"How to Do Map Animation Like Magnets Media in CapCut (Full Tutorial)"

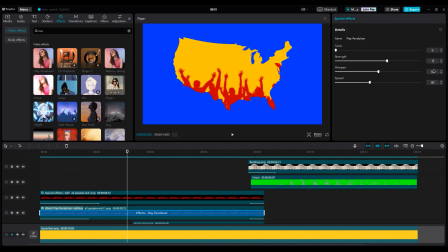(4:06)
Twist should always be 0, but in some cases, you can use twist too. It depends on your project and creativity.
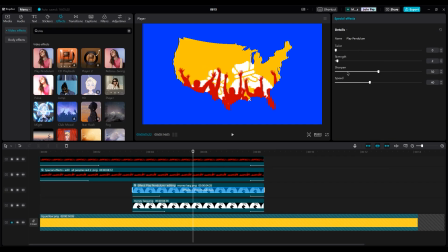(4:12)
Apply the play pendulum to the money bags too. Like the video, add text here.
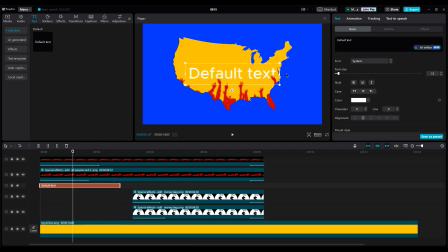(4:17)
You can write anything. We are not going to recreate a Magnates Media documentary. Depends on your topic and voice, write your text. Use type 1 animation for the in, and for the out use fade out or type animation again.
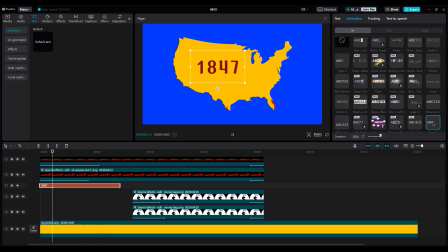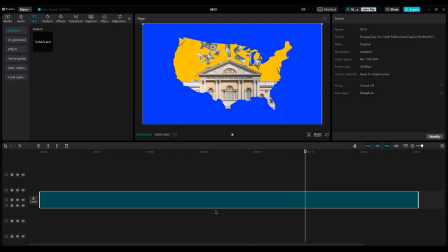(4:49)
When you are happy with everything, create a compound clip. Now let's add our yellow and red background.
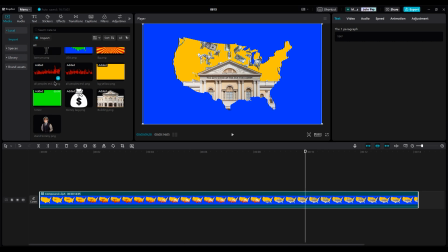(4:54)
Move it under the map layer.
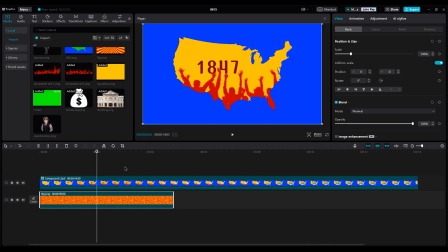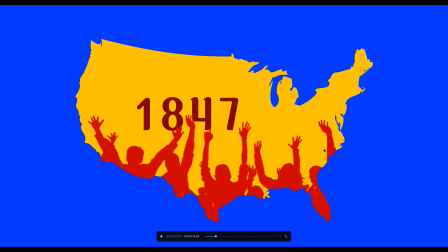(5:04)
Now the important part. We should remove the blue color with the chroma key option.
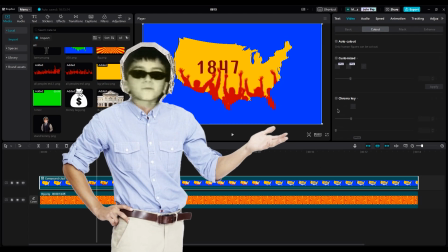(5:09)
But remember, it only works when there is no blue color in our map layer. So if you want to use this technique, remember your palette color.
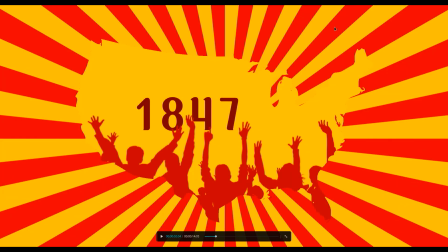(5:16)
Because there is blue and green color in everything, that's why I use yellow and red color.
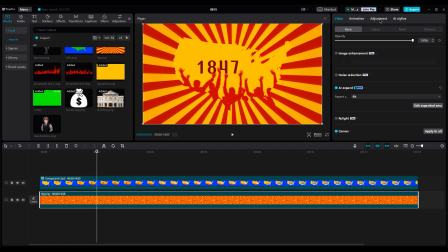(5:21)
So let's finish our project, then I will tell you more details. Make the background a little darker by reducing the highlight.
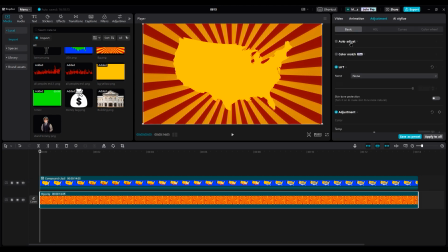(5:28)
And now it's time for animating. We should rotate it. Make one keyframe here, and one keyframe at the end of the layer. Set the number to 360 degrees. You can go higher, but the viewer won't feel comfortable.
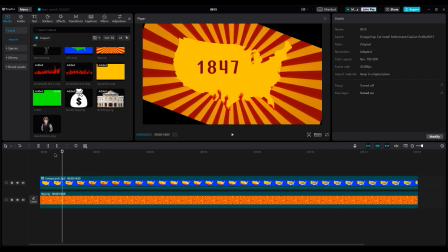(5:43)
They will get a headache. Let's check the animation. We should make it bigger.
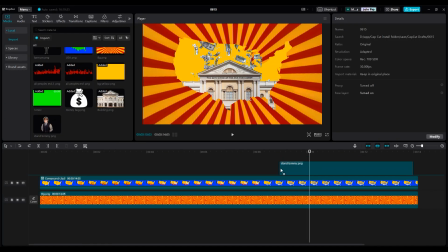(5:55)
For the ending, I add an image of this person. Who's this man?
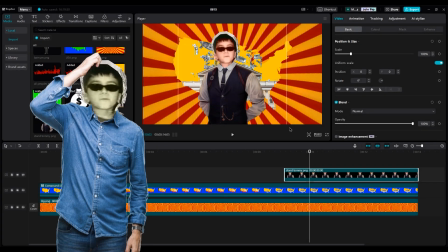(6:01)
I think I saw him somewhere. Anyway, so he should come to the shot with the slide-up animation.
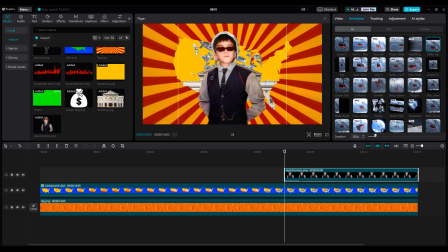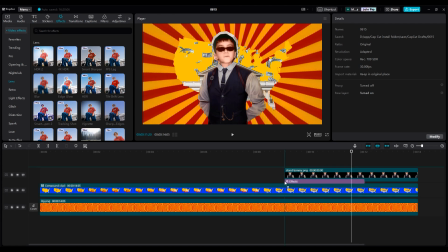(6:13)
Let's add a blur to his background to make some depth and more focus on him. But decrease the blur.
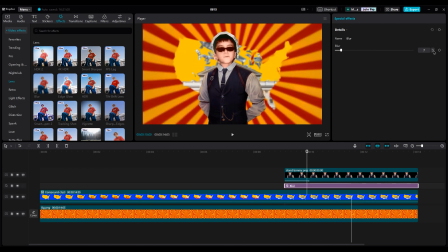(6:21)
Let's animate the intensity of the blur from 0 to 5 to get a fade-in blur.
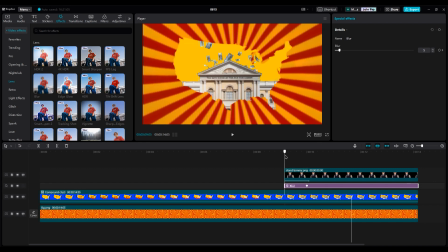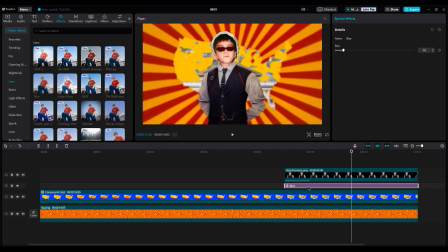(6:34)
It's smoother. Then duplicate the blur layer and move it behind the map layer.
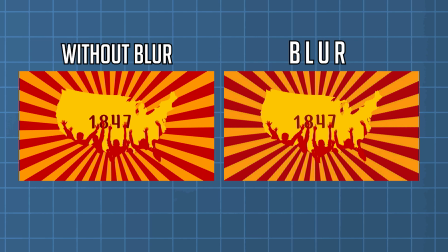(6:38)
See the difference between blur and no blur. Add the vignette effect on the background too.
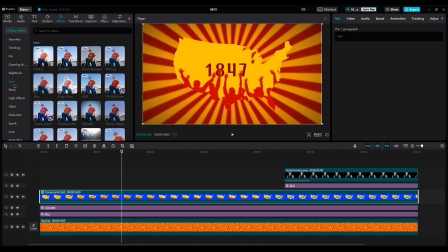(6:46)
Set the number to 50. We can add a little motion to our character and map layer too by using the play pendulum effect.
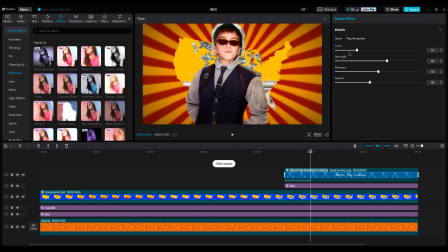(6:54)
The numbers are the same as the previous objects we animated. So if you want to use this masking technique in CapCut, remember blue for the background and green for the object.
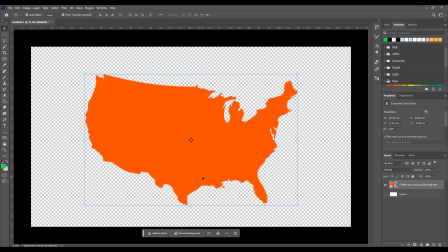(7:11)
But how can we do it? Just open your image in Photoshop, like this USA map I used in the project, and change the hue if it's not green color.
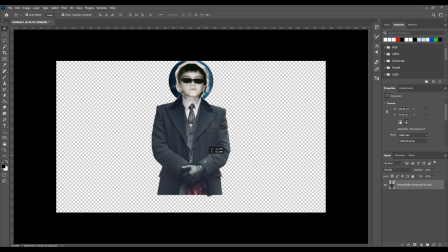(7:24)
And if you want to create a mask in the shape of a person, create a green solid color.
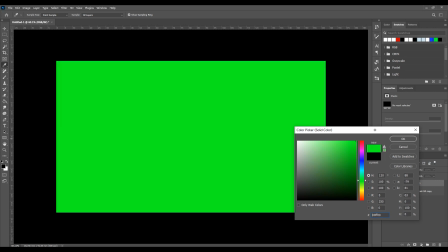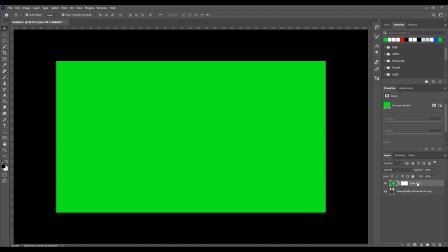(7:33)
Then put your mouse cursor between the layer and hold Shift to create a mask into the character layer.
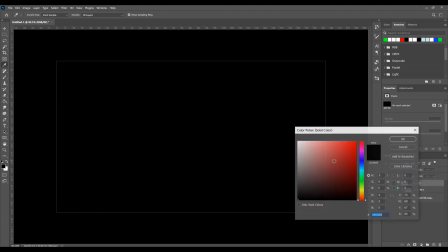(7:38)
Choose a blue solid color for the background, and done.
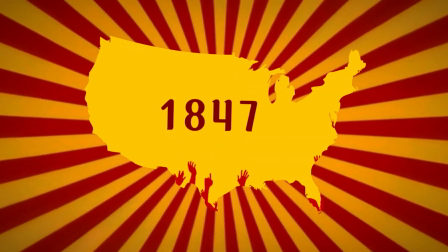(7:45)
This is our final video we made.
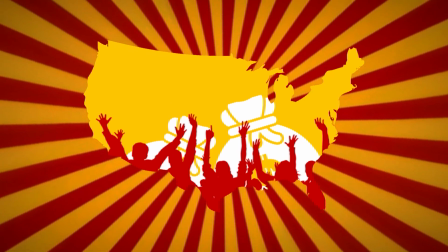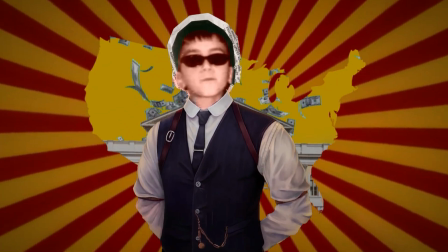(7:53)
If you want to watch other parts of Magnates Media tutorials on CapCut, click on this playlist.
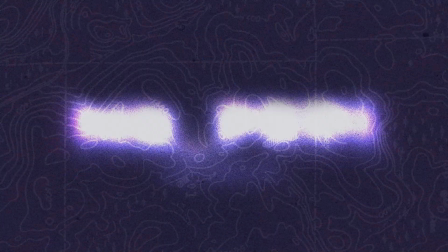(7:59)
And as always, stay creative.